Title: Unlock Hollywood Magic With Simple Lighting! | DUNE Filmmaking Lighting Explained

Have you ever wondered how to look at a scene in a movie from Hollywood and know how to light that cinematically? How did they light it? What are tips and tricks that I can learn or that I can even just observe in these movies and say, how do I apply that to my own stuff and make my footage look cinematic? Well, a lot of times, to be honest, it takes just practice. But I do believe, this is something I believe in very strongly, if you know what to look for, you can watch Hollywood films and other people's work and analyze it and learn from them so that you can start applying those tips and tricks tomorrow on your stuff. So what I'm going to do today is I'm going to be looking at, I think, 7 different shots from a variety of scenes from the movie Dune, Part 1. I'm going to be breaking down specific lighting details that a lot of people don't think to look for. They have to kind of train themselves to look for. So think of this, if you're not familiar with tips like shadow side, motivated lighting, what a key light is, what texture in light might be, then I'm going to be explaining that to you. And I hope this is helpful. And let's just have a good time exploring the art that this, the director of photography, Craig Fraser, brought to us in this film. So you guys ready? Let's get into it. Let's look at the first shot we have here.
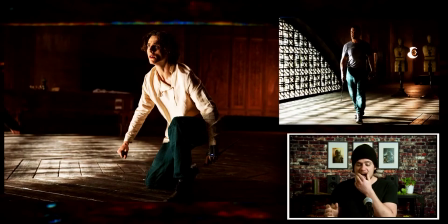So the very first one we have Paul Atreides. He's during the fight scene, and it's lit beautifully, but in some ways simply. It's basically the main light source is coming from the window. But there's a lot going on in the scene, even if you are not aware.
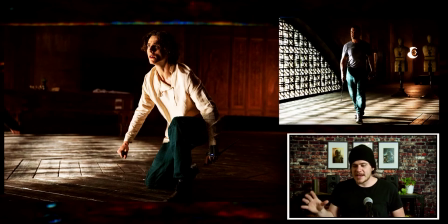You might just think, oh, they shot light through that window, and then everything just kind of looks good because they had good cameras, right? That's not the case. You could shoot this with, an iPhone with one of those lens attachments onto it,
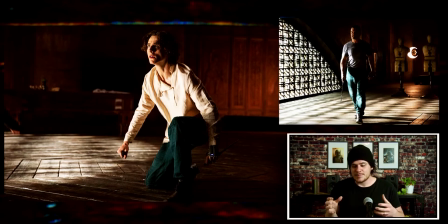or a simple Canon DSLR, and make it look this good if you light things correctly.
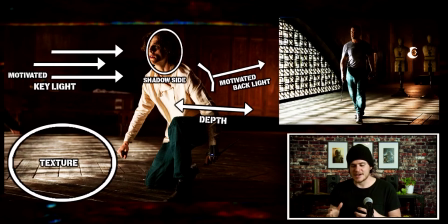So what I have here is I have a little diagram to point out what's going on lighting-wise. So let's just start first with shadow side. I've talked about this on previous videos. One of the first things you should know about making something look cinematic is to shoot shadow side,
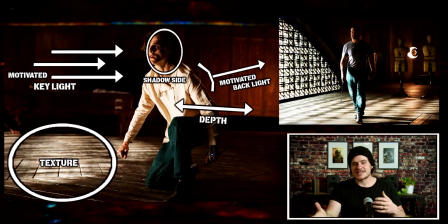and that essentially means where's the shadows on the face. If you have the strongest light hitting someone on one side of the face, then you should put the camera on the other side. So the predominant part of their face that the camera's seeing is the shadow side.
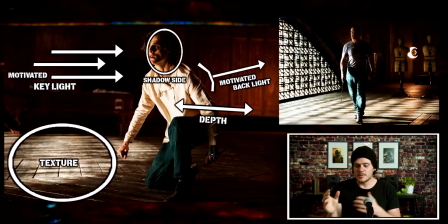So right off the bat with this shot, we see with Paul, they're shooting shadow side, and I got that circled there on his face. The next thing to look for is, where is the main source of light? Where is it coming from? Well, I have this little second picture as a diagram to show you. It's coming through that texturized window.
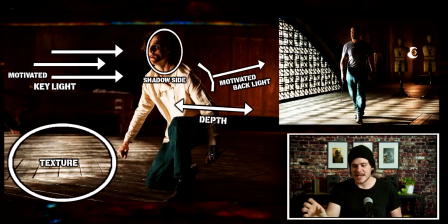And in that specific shot with his trainer, that's actually textured light because they have a textured block on that light. In this shot for Paul, where might be the interesting light textures that you see?
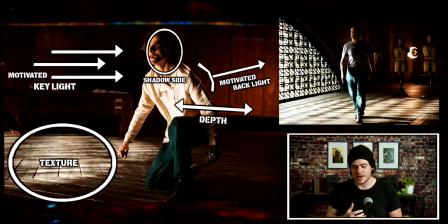Well, it's on the floor that window is casting shadows for. It adds a lot of depth and just something interesting to the image. So you have that strong, motivated window light. Motivated meaning we know where the light's coming from because they showed us in the other shot that it's coming from that window.
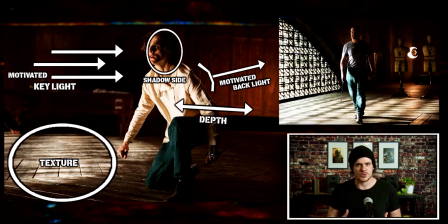So we're not confused as to where the light source is in the scene. Let's look at a couple other items. You have depth, and I've talked about this before. The way you create depth in an image is color difference mixed with exposure difference.
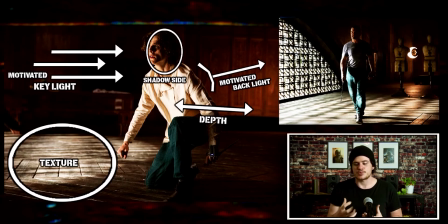And so for right here, look at his shirt, look at his skin. It is brighter than that little illuminating light that's hitting that wall behind him. If you see those arrows in that depth section, then you can see there's an exposure difference, and obviously there's a color difference.
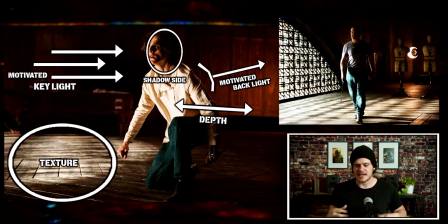The background is more of that burnt orange brown tones, and his shirt is like this off-white color, and same with his skin tones. So you have color and exposure difference.